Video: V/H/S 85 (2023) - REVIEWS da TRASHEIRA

Os caras têm o costume de aparecer aleatoriamente nos lugares.
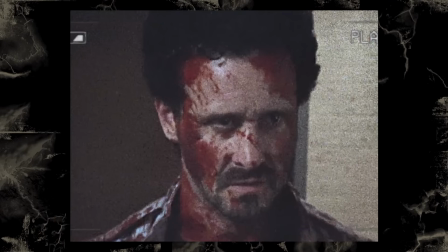O Curta tem um final maneiro, a gente descobre que o assassino é o próprio James Ransom, e o policial, que é o parceiro dele lá que tá investigando, é a pessoa mais burra do mundo, porque ele sabe que o maior suspeito é o outro policial,
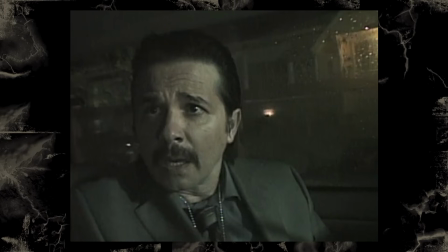e ele decide falar tudo isso na cara dele quando ele tá num carro sozinho com ele, na frente da casa que ele sabe de quem é a próxima vítima. Resultado, o James Ransom mata o outro policial e a vítima. O curta acaba com uma cena de ação enorme na delegacia que eu achei muito bem montada,
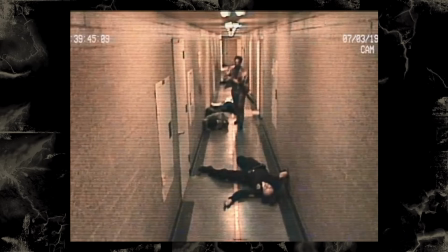que ela fica intercalando entre o found footage de câmera de segurança com o sonho gravado do menino emo ali, mostrando a situação toda de ângulos mais variados. Isso tudo combinado com os efeitos gráficos e uma coreografia muito boa, fazem esse ser o melhor curta do bando. O último que eu tenho que mencionar aqui é a história de armação, que é mais ou menos uma história de armação, né?
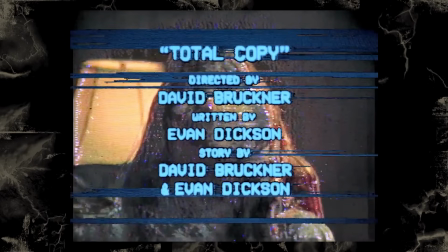Mas enfim, esse se chama Total Copy, ou Copia Total. E foi dirigido pelo David Bruckner, do remake do Hellraiser.
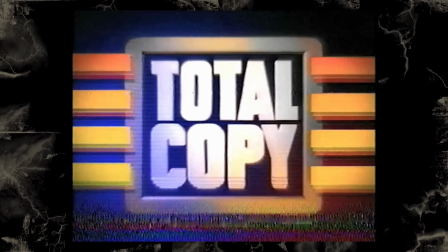O lance desse curta é que ele tem duas estéticas aqui acontecendo. A primeira são esses trechos da fita que ficam aparecendo entre todos os outros curtas o filme todo. É um programa de TV, um documentário ali que estava gravado nessa fita, e todos os outros curtas foram gravados por cima dele, como eu já disse, né?
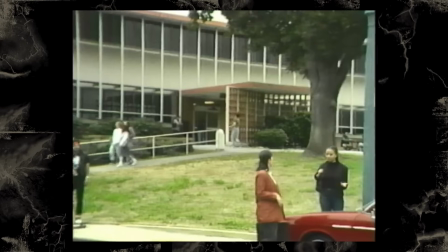E o que esse documentário é é sobre uns experimentos que estavam rolando dentro de uma universidade.
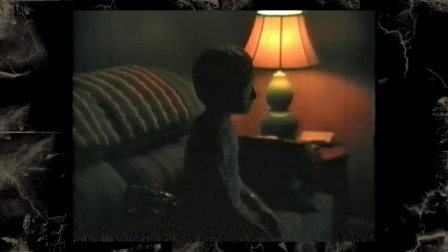Os cientistas encontraram essa criatura que é um shapeshifter de origem desconhecida no topo de uma montanha no deserto e estão observando ele pra ver o que ele faz.
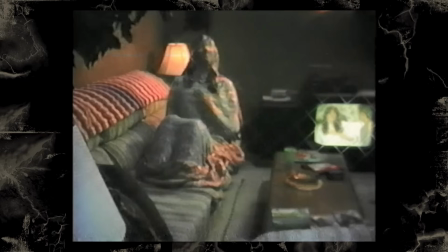O design desse shapeshifter é muito bom, porque ele é uma coisa meio alien, tipo uma bolha assassina ali, ele não tem forma direito, parece uma coisa meio gosmenta, mas que vai formando formas vagamente humanas.
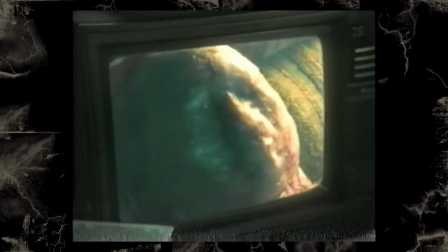E são efeitos muito bons também, que eu não sei se é prático, digital ou uma mistura dos dois, porque o filtro de VHS acaba disfarçando, né? A gente vai então vendo as gravações desse experimento, com uma narração explicando ali o que acontece,
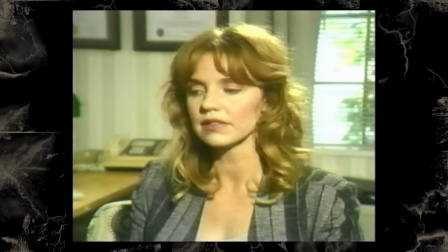e com uma entrevista também com a única sobrevivente dessa equipe de cientistas. O que a gente vê é que o shapeshifter tá começando a replicar a forma de um dos cientistas ali,
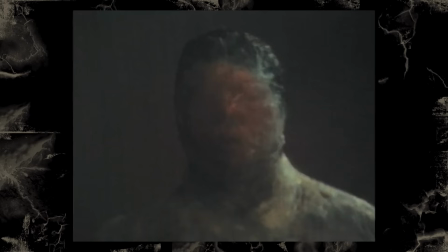com a sacada de que é um cientista que sempre tava em outra sala, ele nunca interagiu diretamente com a criatura. A única cientista que sobrevive acha isso muito bizarro, acha que a criatura tá só brincando com eles ali e fala gente, eu tô indo embora, não vou ficar aqui não, ela é a única que sobrevive,
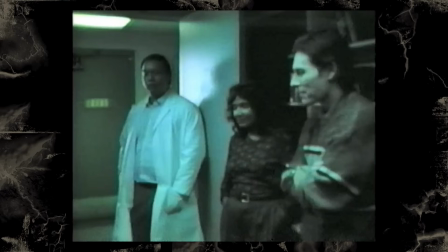né, é esperta. O resto da equipe, inclusive o cientista que tava sendo imitado ali, tava claramente assustado com a situação, só decide ficar lá. Isso tudo é meio justificado com o cientista principal, que é esse tipo de personagem que eu odeio, né?
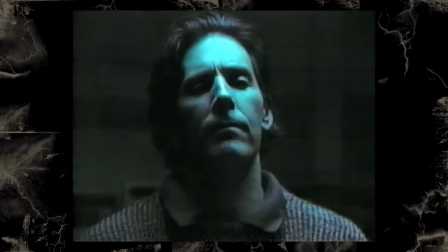Que é o cara que ignora todos os sinais de que aquilo vai dar merda e continua estudando. É o maluco que coloca a burrice à frente da ciência. Quando o documentário vai chegando no ápice da história, acontece uma transição muito boa aqui.
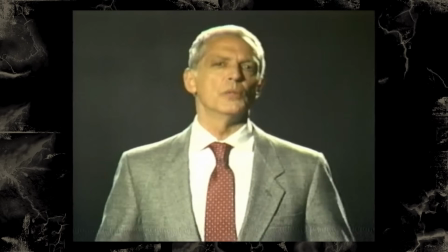Porque o documentário vira e fala, ah, nós conseguimos recuperar as fitas do incidente final, mas é um material muito gráfico e a gente não vai mostrar aqui pra vocês.
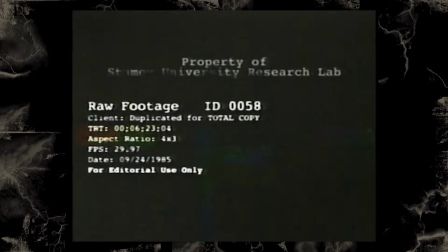E aí dá um erro de VHS no filme e corta direto pro começo dessa fita. E é isso, a gente vai ver. E essa é a segunda parte desse curta, que perde a estética de documentário, não é mais ele,
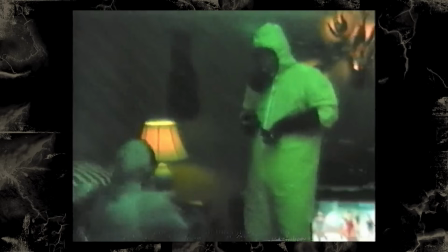vira só um arquivo bruto ali de gravação que os cientistas estavam fazendo do experimento.
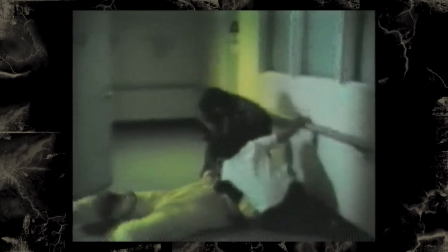E é uma sequência bem simples de acontecimentos, na real. O shapeshifter prepara uma armadilha pra galera entrar na sala, e ele conseguiu usar o tentáculo pontudo dele lá pra capturar e matar todo mundo. Tem alguns momentos bons de tensão aqui, tipo os dois membros finais da equipe tentando escapar do lugar,
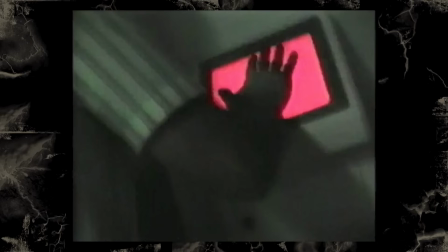mas a porta é ativada por um sensor que lê a palma da mão das pessoas. E a mão do cara tá toda suja de sangue, então ele não consegue ler direito. É tipo destravar o seu celular com a mão molhada, tá ligado? Você não consegue? É a mesma coisa. Mas eu também tenho que confessar que eu esperava um pouco mais do Bruckner aqui. Eu sempre falo que o David Bruckner é um dos melhores diretores que não tem ninguém falando sobre atualmente no terror.
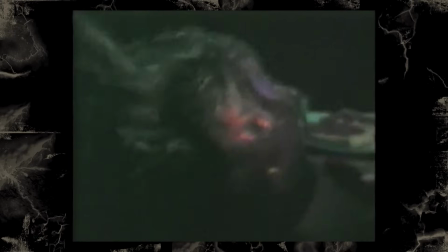Mas, apesar de ter alguns trechinhos com visual bizarro aqui, eu achei esse qualquer curta de VHS já feito, sabe? Eu não senti muito uma identidade dele ali, nem nada que seja tão diferente assim. Quer dizer, acho que o diferencial desse filme é que ele é uma grande piada no fim das contas.
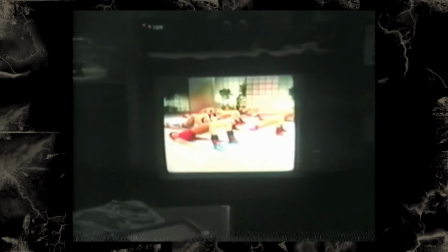Pra colocar uma coisa bem anos 80 no filme, ele começa com o shapeshifter assistindo essas fitas de ginástica caseira, a galera malhando ali.
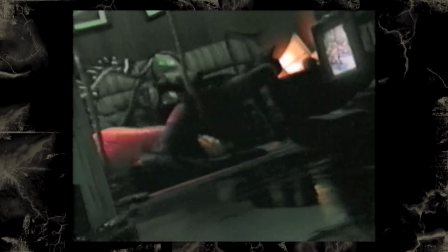E no final, ele mata a galera e usa os tentáculos dele pra pegar os corpos da galera e ficar replicando o movimento do workout. Eu acho que o bicho nem era maligno não, ele só queria malhar mesmo. Queria obrigar a galera a malhar com ele.